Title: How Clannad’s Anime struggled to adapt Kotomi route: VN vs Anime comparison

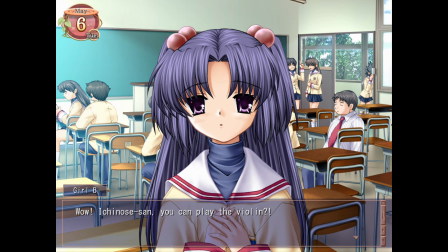32:41 In either case, Okazuki watches on without interrupting, happy Kotomi is opening up to others, though as is becoming my standard criticism, the significance of the moment is undercut due to it being randomly placed here.
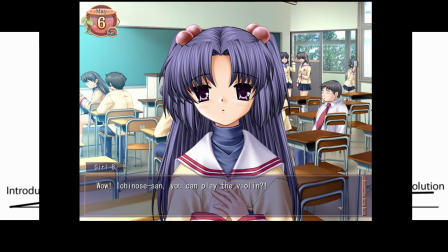32:49 This allows the moment to pass as just another commonplace occurrence, while in the VN it's positioned as a high point in Kotomi's arc towards opening up to others,
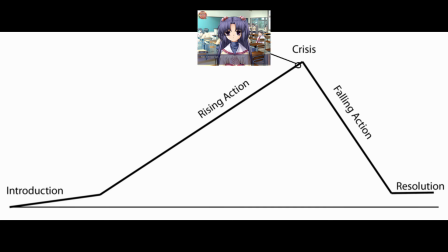32:56 which makes her immediate subsequent downturn all the more shocking and tragic.
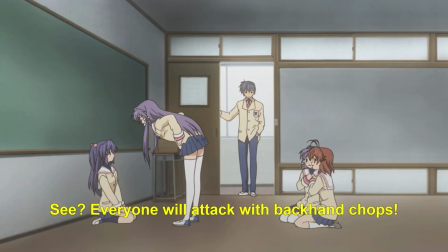32:59 In both versions, we then see Okazuki entering the clubroom, where Kyo is schooling Kotomi on the harsh world of comedy as the rest of the anime girls stare up Kyo's skirt for some reason.
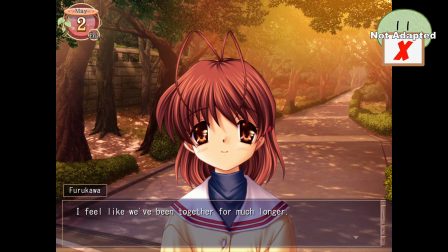33:06 They then break in the VN and head home, discussing how close they've become despite only hanging out for a week. In the anime, they linger in the classroom a bit longer to eat.
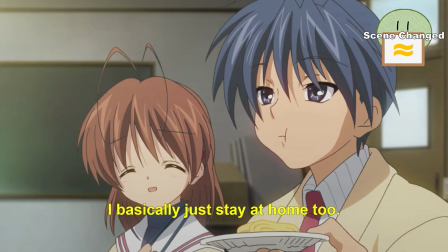33:13 With what I think is a reference to Kotomi's massive New Year's feast from the VN, we get an anime-exclusive discussion as they eat about what they do on their time off, and they conclude they're all losers who mostly stay at home.
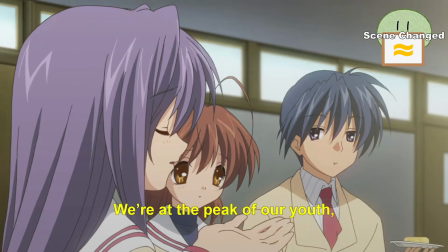33:22 Kyo comes to the rescue, though, and decides on a group outing the next day, claiming they can't waste their youth away, a sentiment I have to assume is common in Japan due to it constantly coming up in anime,
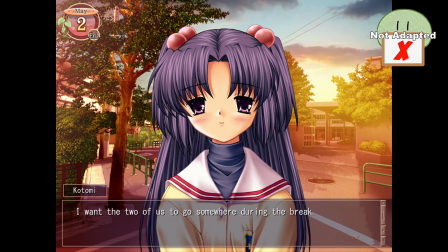33:29 but never in my actual school life. The lead-up to this outing is a little more romantic in the VN, with Kotomi explicitly asking Okazuki out on a date as they walk home,
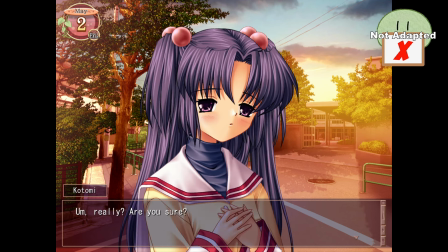33:36 bubbling over with so much frantic excitement after Okazuki accepts that he has to repeatedly assure her of his acceptance.
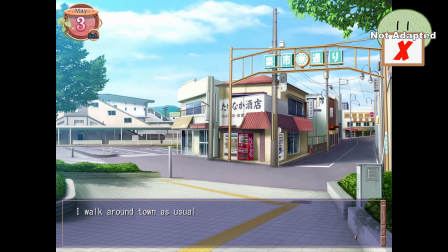33:42 In the VN's timeline, however, they're going into a three-day weekend, and the date is scheduled for the second day, so VN Okazuki wakes up and loafs around for his first day off, before running into the bad guy.
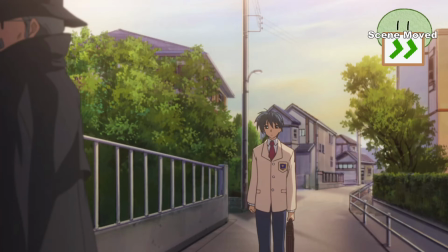33:51 This meeting also happens in the anime, but it shifted so much later in the narrative it doesn't really count as foreshadowing.
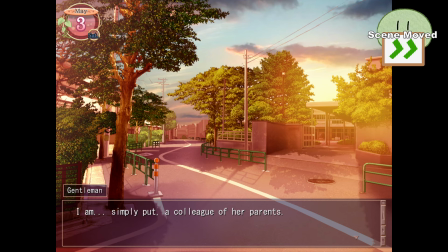33:55 The conversation plays out similarly in both meetings, with the strange man introducing himself as a co-worker of Kotomi's parents, and explains the totally not pseudoscience theory of a secret hidden world the Ichinose's were working on.
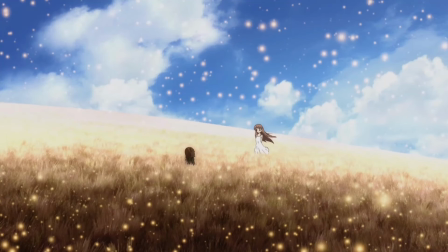34:04 An interesting detail which implies the flashes of the illusionary world we've been seeing, something that have disappeared by this point in the VN due to us not following Nuggets' route, aren't just symbolic or magical, but are something that can somehow be scientifically observed or predicted.
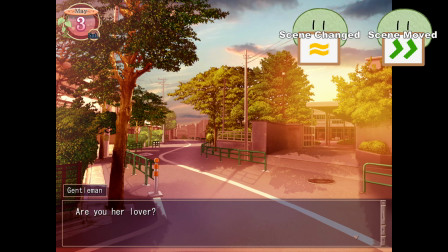34:16 We then get one of the VN's most cringe-inducing moments, when the man randomly and inappropriately asks if Okazuki is Kotomi's lover, to which, if you want the good ending, you have to reply with, not yet. Fortunately, the anime makes it so this grown man doesn't speculate about high schoolers' relationships, and he instead asks if Okazuki is Kotomi's classmate.
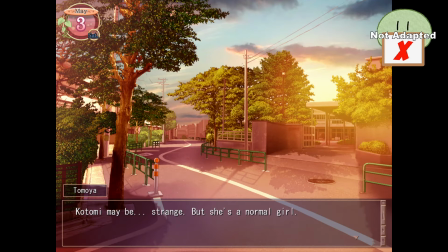34:31 The man then leaves in the anime, asking Okazuki to pass on a message, while the conversation continues in the VN with the man asking Okazuki's impression of Kotomi, to which Okazuki responds that she's a little strange, but ultimately a normal girl, then adds on the dramatic sentiment that he wants to be with her always.
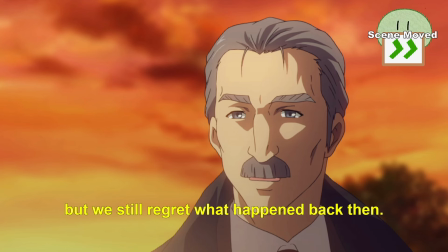34:44 Then, like in the anime, the man leaves Okazuki with a mysterious message to pass on to Kotomi, to tell her that he doesn't expect forgiveness, but that he does regret it, whatever it is.
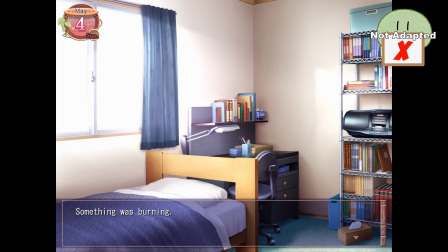34:53 Vian Okazuki then dreams of a raging fire as he sleeps, before waking, an hour after he had promised to meet Kotomi.
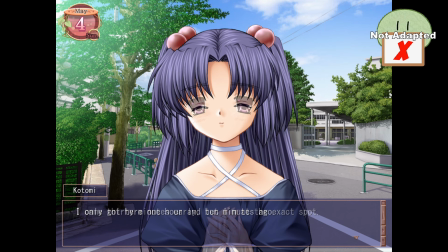34:58 He rushes out of the house and finds Kotomi waiting, standing still in the harsh sunlight, explaining that she didn't want to leave the exact spot Okazuki motioned for them to meet at for fear he wouldn't come. It's a neat characterizing moment of Kotomi being, well, Kotomi, while also hinting at her genuine anxiety towards Okazuki disappearing on her again.
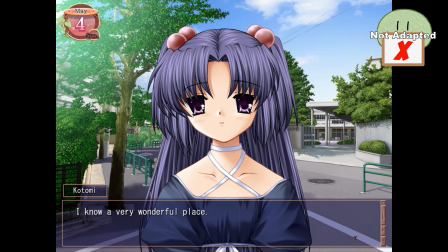35:13 This is also where the anime picks up. You may be wondering how the anime adapted this romantic date into a group of friends hanging out, but it turns out they didn't have to. Since as Kotomi reveals to Okazuki she already has a place in mind for their date, and he begins to narrow the location down from somewhere in their town, to in their school, to in the library,
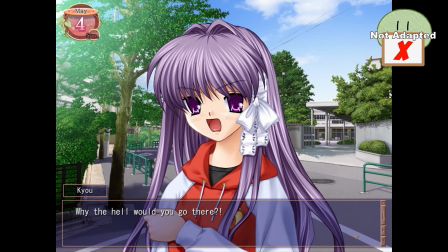35:27 Kyo, proving exactly why she's qualified to be Kotomi's comedy sensei, appears it lands a retort with perfect timing, lambasting Kotomi for proposing such a lame date idea with the same rhetoric Kotomi had been repeatedly practicing. Kyo continues to berate Kotomi's date plan with some incredibly hard lines for this route, including declaring that even if God allows it, she won't.
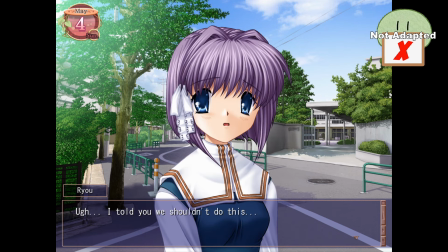35:44 But it's not just Kyo, the entire spurned harem appears, having stalked and overheard the couple's plans.
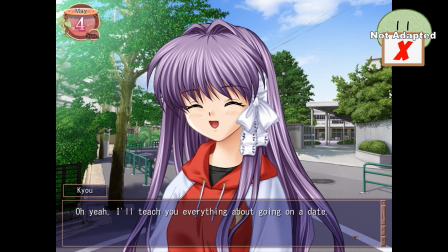35:49 Okazuki and Kotomi go along with this group date, assumedly out of pity, which is where the VN's narrative begins to line up with the anime's adaptation.
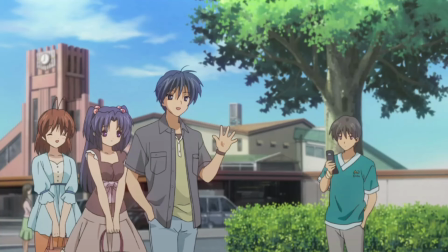35:55 This might be my least relevant tangent, but I also have to mention the girls' outfits, which are changed in the anime despite both versions being very early 2000s.
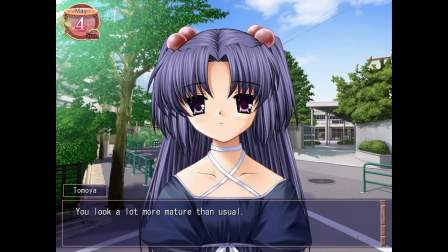36:02 In the VN it's known Kotomi wears a surprisingly mature black dress.
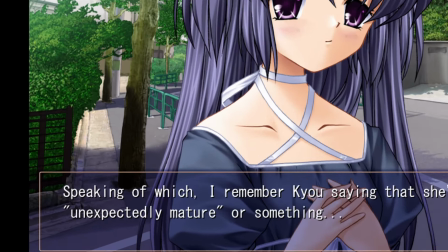36:05 An observation the VN repeats a couple of times in what I can only assume is one of the writer's poorly disguised fetish for women that are somehow both childish and secretly DTF.
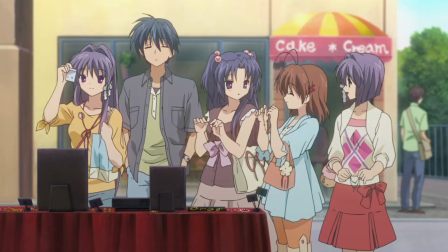36:12 She wears a less low-cut dress than the anime, which thankfully also removes Rau's white mage-ass looking fit.
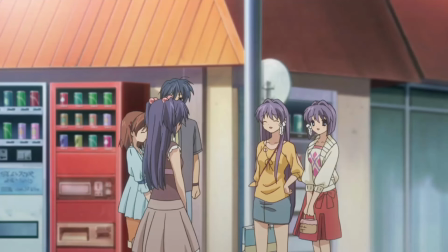36:18 Kyo's the only one to get a downgrade in my opinion, getting a very odd fashionable fit, complete with a nonsensical shirt with necklace holes?
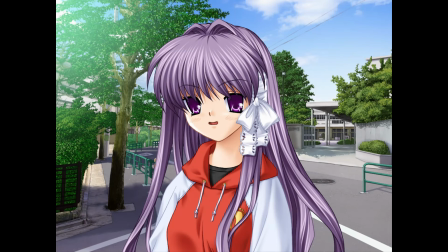36:24 Besides looking ridiculous, it seems like an overkill attempt to make her character fashionable, while in the VN the choice to put her in a dark t-shirt and hoodie seems intentionally chosen to further characterize her couldn't-care-less-what-anyone-else-thinks-of-her personality. It also gives some proper representation to the entire most teenagers actually wear.
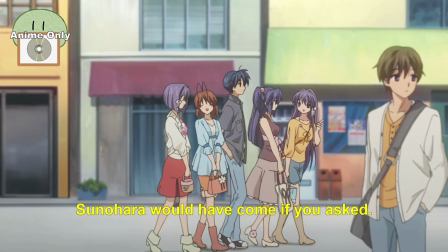36:38 We next move into the date, with anime Okazuki proving that, unlike his VN counterpart, he's a real bro and calls out Tsunahara's strange disappearance from this route, but Kyo turns down inviting him along as well.